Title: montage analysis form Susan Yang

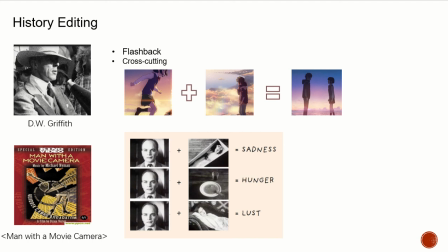From this, it can be concluded that a film can be combined with different locations and at different times.
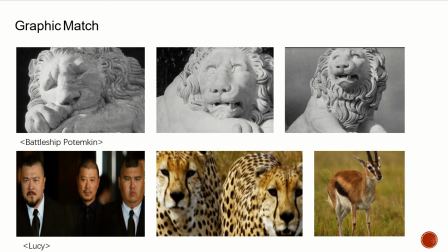Let's use this film as an example. In the Battleship Potemkin, the director cuts off the lines different postures in the film, which is making the film for the people's awakening and resistance.
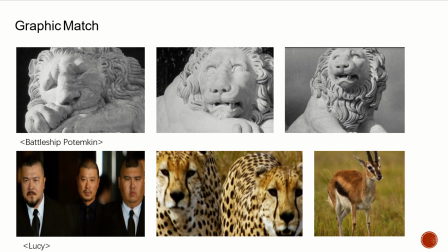And this is graphics match. These editing methods can span the discontinuities caused by the change of the shot. It can be also used on film, pictures, composition, motion, and even color to complete the editing.
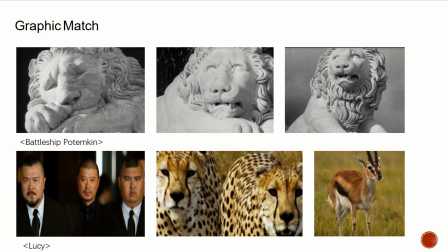Let's take a look at how the montage in the modern environment is used in the film. In Lucy, there is a scene where the hero is captured by a girl.
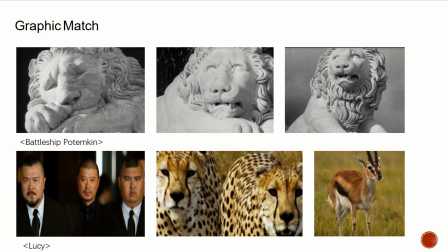The director inserts a fragment of the cheetah and uses the leopard as a metaphor for the duck, and an antelope is the metaphor for Lucy.
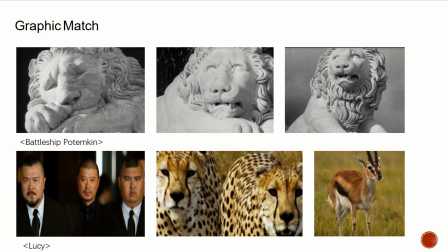He used to match the element issued by those two shots to increase the sense of tension and crisis, and the metaphor of animals will make the killing intense more realistic.
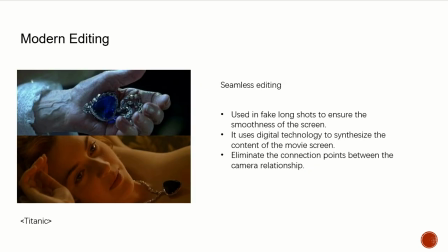However, in the 21st century, oriented towards Hollywood movies, seamless editing has become the mainstream method. It is mostly using fake long shot to ensure the most neat of the screen.
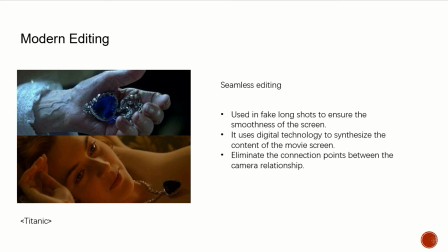It used digital technology to synthesize the content of the movie script, eliminate the connection points between the camera relation, such as the use of Titanic in sense transition.
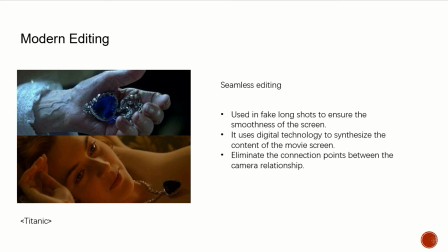The horrors at the beginning of the heart of the ocean as the century of the motion. Although the methods and techniques of editing have improved a lot over time, montage still occupies an essential part of the movie.
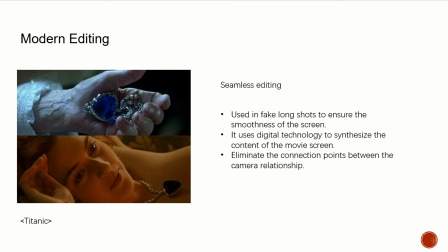Perhaps soon we will have the opportunity to combine the above editing methods to show a movie that shocked the world.